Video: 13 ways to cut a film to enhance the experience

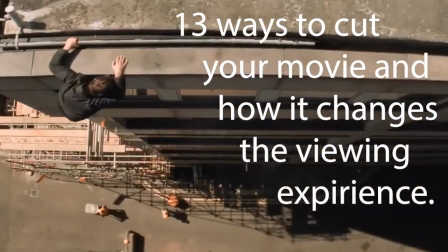13 different ways you can cut your movie to change the experience.
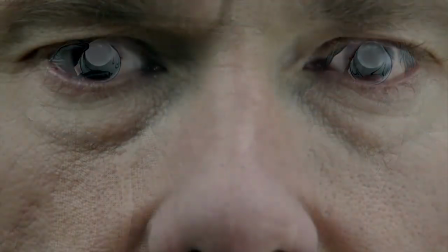Match cuts are used for seamless transitions between two scenes that correlate but are not similar.
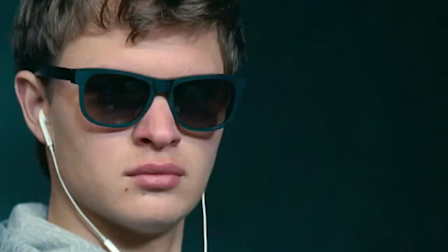They usually involve circles, but it can be a similar motion or setting. They match each other and mirror actions. This technique is a commonly used technique to show the passage of time.
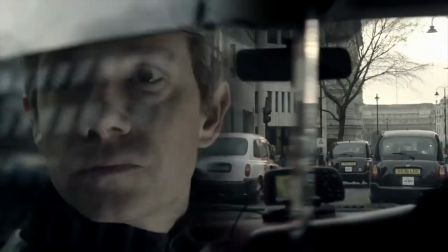It is a soft way of blending two scenes together.
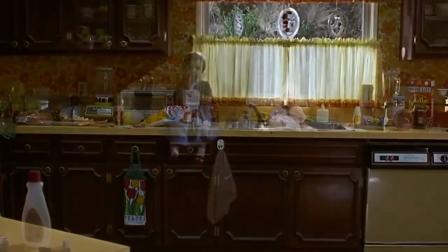A lot of the time, it is the same setting, showing a gradual transition of time as a whole. Fade in and out are a common way to start a film.
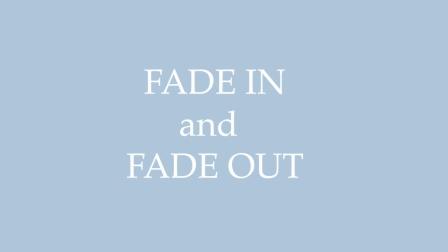Fading in is a technique used in film editing to ease viewers into new imagery, rather than using sudden cuts from scene to scene.
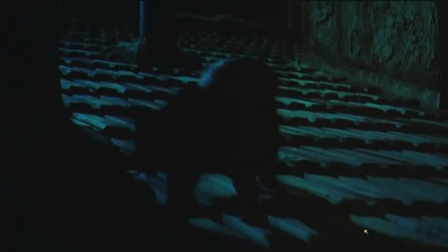Unlike the fade in, the fade out can be done in lots of different ways, depending upon what effect you are wanting to achieve,
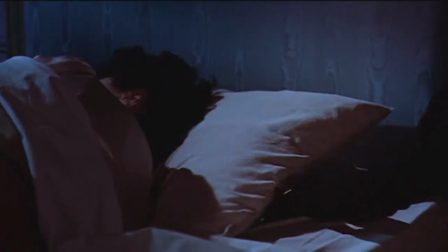such as fade to black, which to the audience it can symbolize completion, meaning a narrative thought is finished. It is a good way in which to end the film as well, because it shows the end.
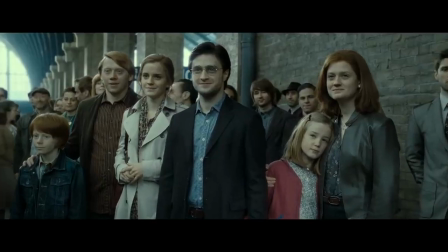Or, if the fade to black was sudden, it could be interpreted as a meaning of death.
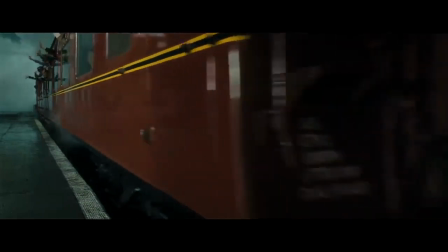Whereas a fade to white, although not commonly used, does the exact opposite and can be seen as the journey not being quite over.
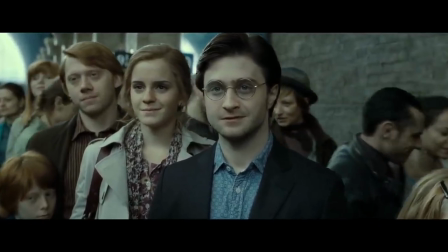Although it can also show death, like a fade to white,
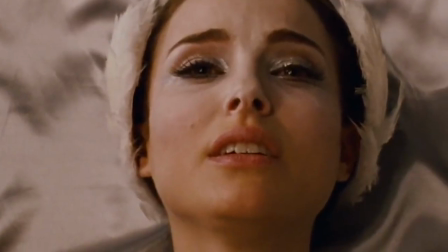as in the Black Swan with Natalie Portman's character is seen lying as the white swan,
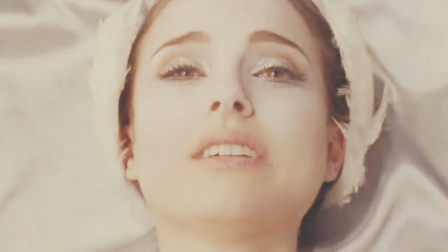closing her eyes and fading to white. The white gives the audience the interpretation of ascent to heaven.
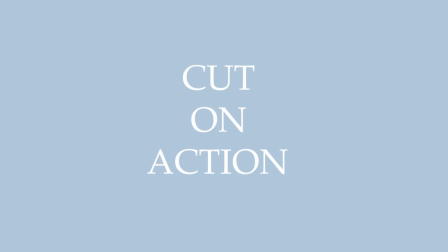Cutting on action is a great way to build suspense in a film.
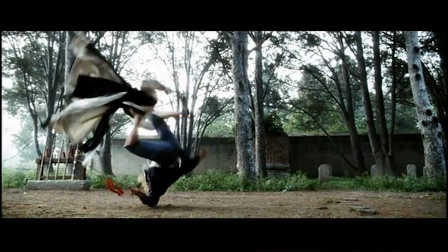Usually when cutting on action, it is moving from one angle to another,
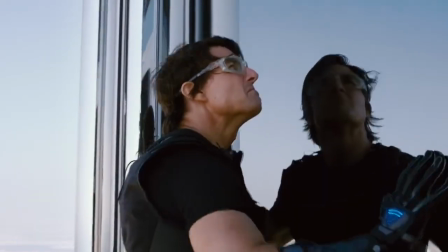usually a side-on to a face-on whilst in motion.
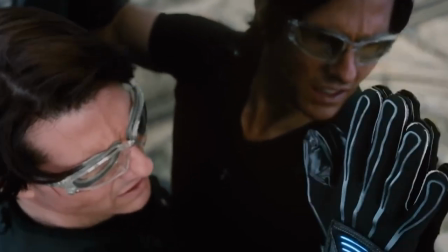It's used commonly in fight scenes or falling motions and speeds up the action of the characters. A cutaway is used to give context to a scene, which can include sounds that are heard or objects of importance,
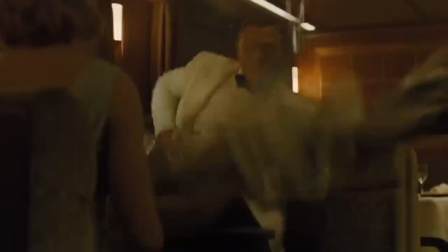as seen in the James Bond Spectre train fight.
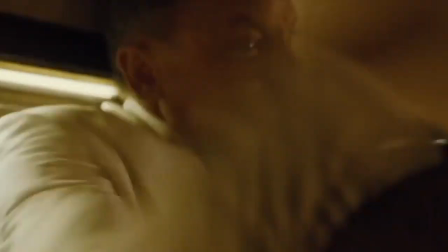When James is on the train, it cuts to a reflection in the cocktail shaker, which then cuts back to him initiating a fight with them.
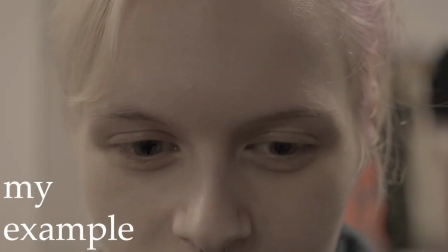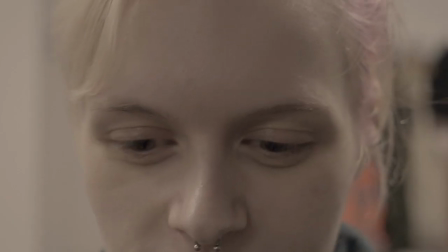Crosscuts are used to show two characters that link, such as on the phone.
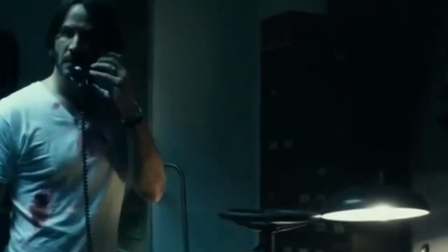This can create suspense between the two characters, such as in John Wick,
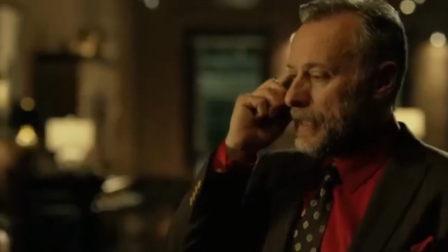where he's confronted with the Russian mafia on the phone, asking to not hunt his son down.
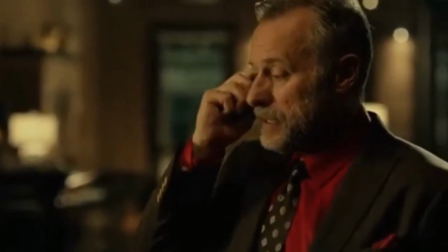John Wick is silent throughout.
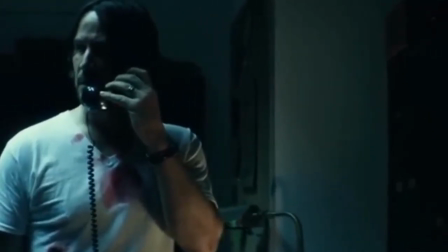This shows John Wick's character, but it also creates suspense in that scene for what could happen next.
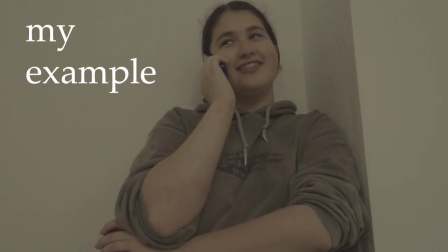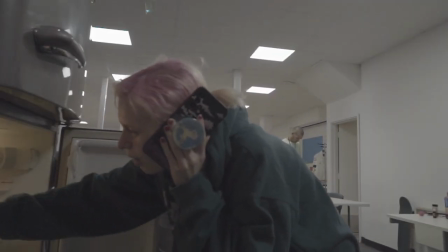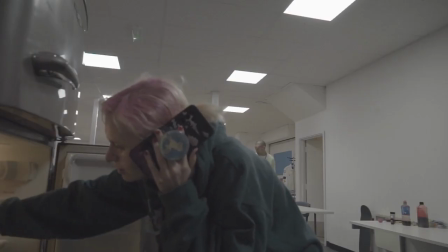This technique is similar to dissolve, in that it shows the passing of time,
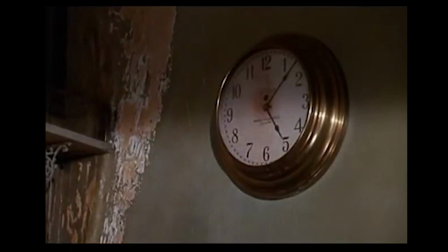but it is more for short time frames and it is quick and snappy.
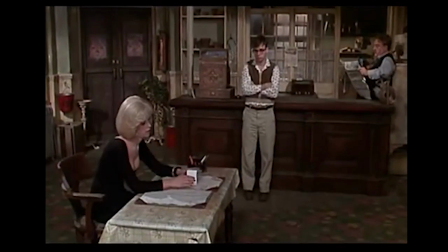My example shows the passing of a day, whereas the dissolve sample shows the passing of a year.
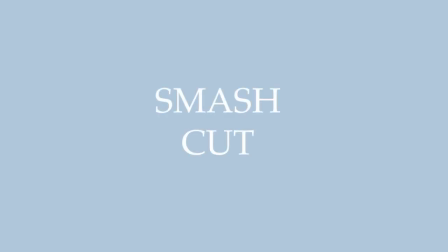The smash cut technique is used to give a quick change of scene, usually going from no action to high speed action,
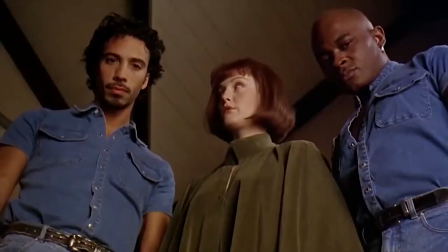or an action that is rapid in movement when the viewer is not expecting it.
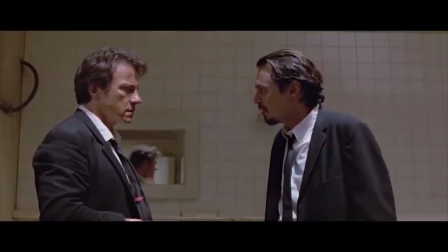It's often a punching or slapping motion, which helps with editing because you can use that sound to show the change in scene. Montages are used to condense space or time into short,
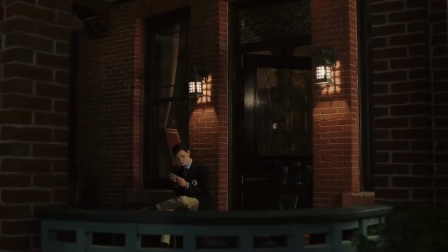snappy scenes to show a walkthrough of actions to come in the future.
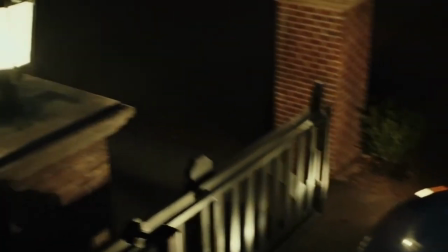As shown in Knives Out, where Harland is talking to the main female character through how to get away with his murder.
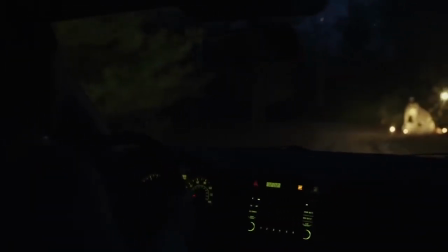Whereas in Rocky, it is a sequence of his journey to get to the top of the steps.
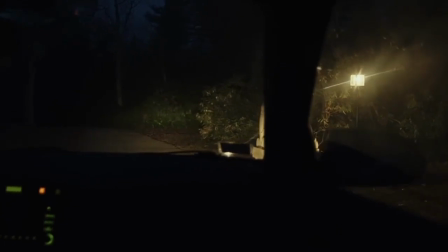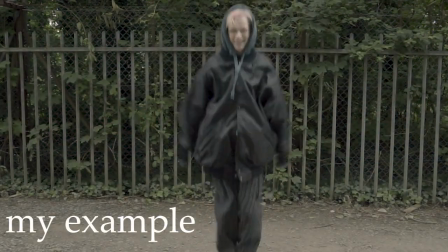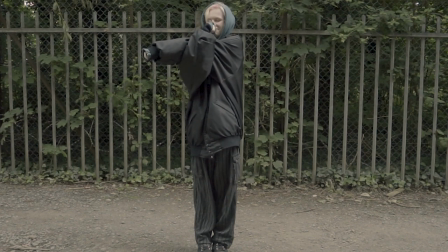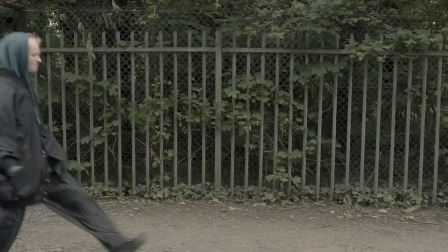J and L cuts. These techniques relate to sound carried through a scene. The difference being, an L cut, you see the sound and it carries over to the next shot, whereas a J cut, you see a scene but hear the noise, and it then cuts to the location of the sound.
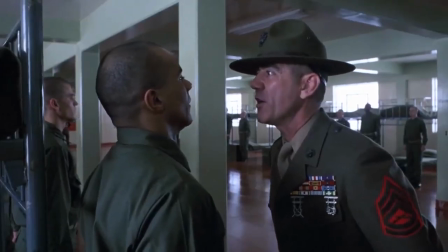Well, there's one thing that you won't like, Private Snowball. They don't serve fried chicken and watermelon on a daily basis in my mess hall.
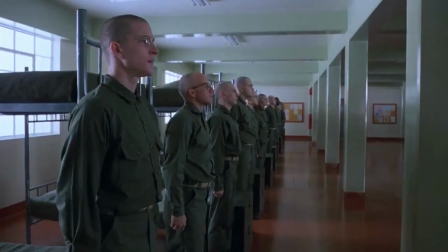Yes, sir!
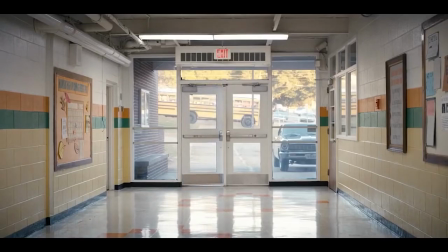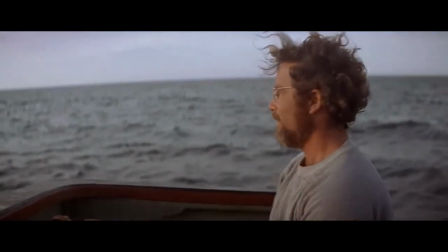Move on! Full throttle! Don't have to take this abuse much longer.
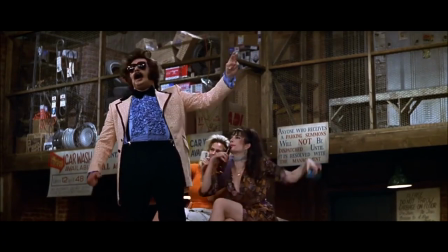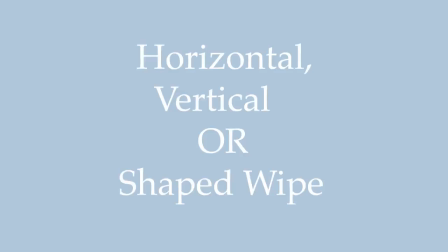The wipe technique is a commonly used cut in older movies such as Star Wars: A New Hope.
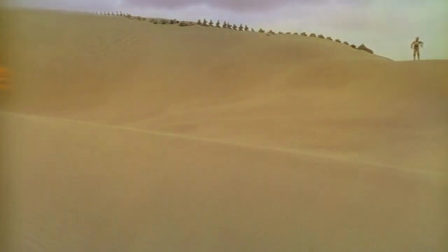When the wipe technique comes to mind, Star Wars is the #1 film that uses it.
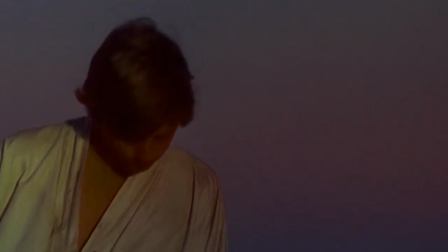It is something that gets overlooked, but it adds a lot of character to the movies.
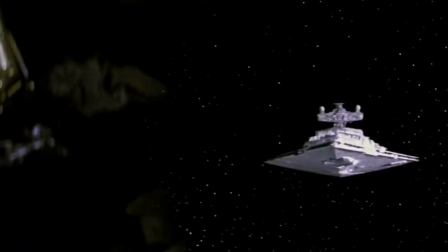Horizontal and vertical wipes can show a distance in place or time and can also show a distance travelled.
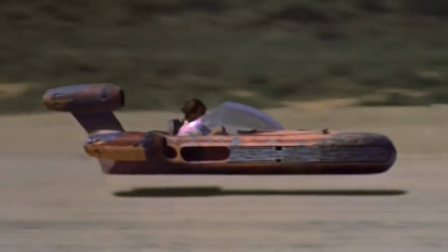A shape wipe such as circles and curtains are a stylistic choice, but not commonly used.
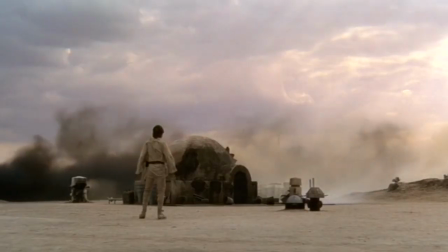This technique can be used with others like fade to black to move on to other scenes.
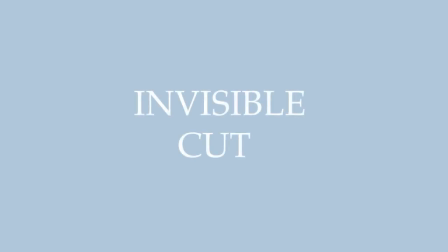Invisible cuts. This technique is very commonly used to enhance the film by making it seem like one shot is longer than it is.
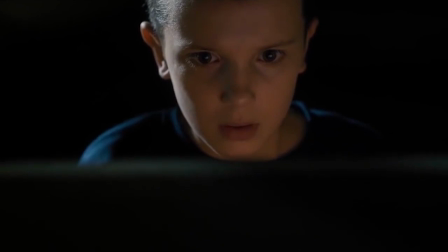Commonly, this is done by panning down to a dark object or moving into something that doesn't move. It tends to link two similar scenes together into one.
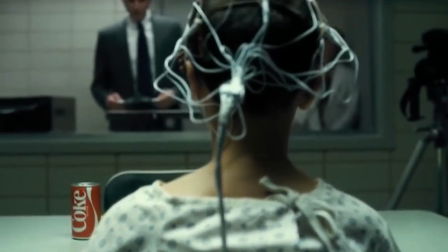The transition is smooth and nearly unnoticeable to the naked eye if done well.
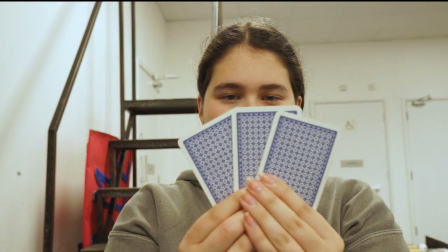This is used to great effect in Star Wars, like the famous opening scene, where the text sets the narrative.
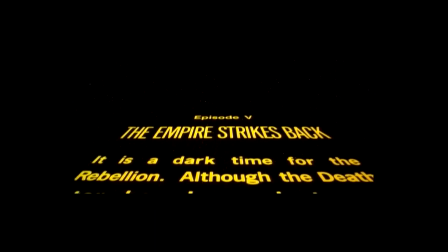Text is widely used for a lot of different reasons,
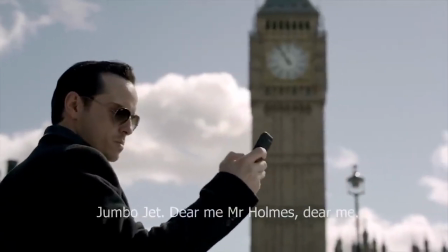such as showing texting or even just to show the location of the next scene.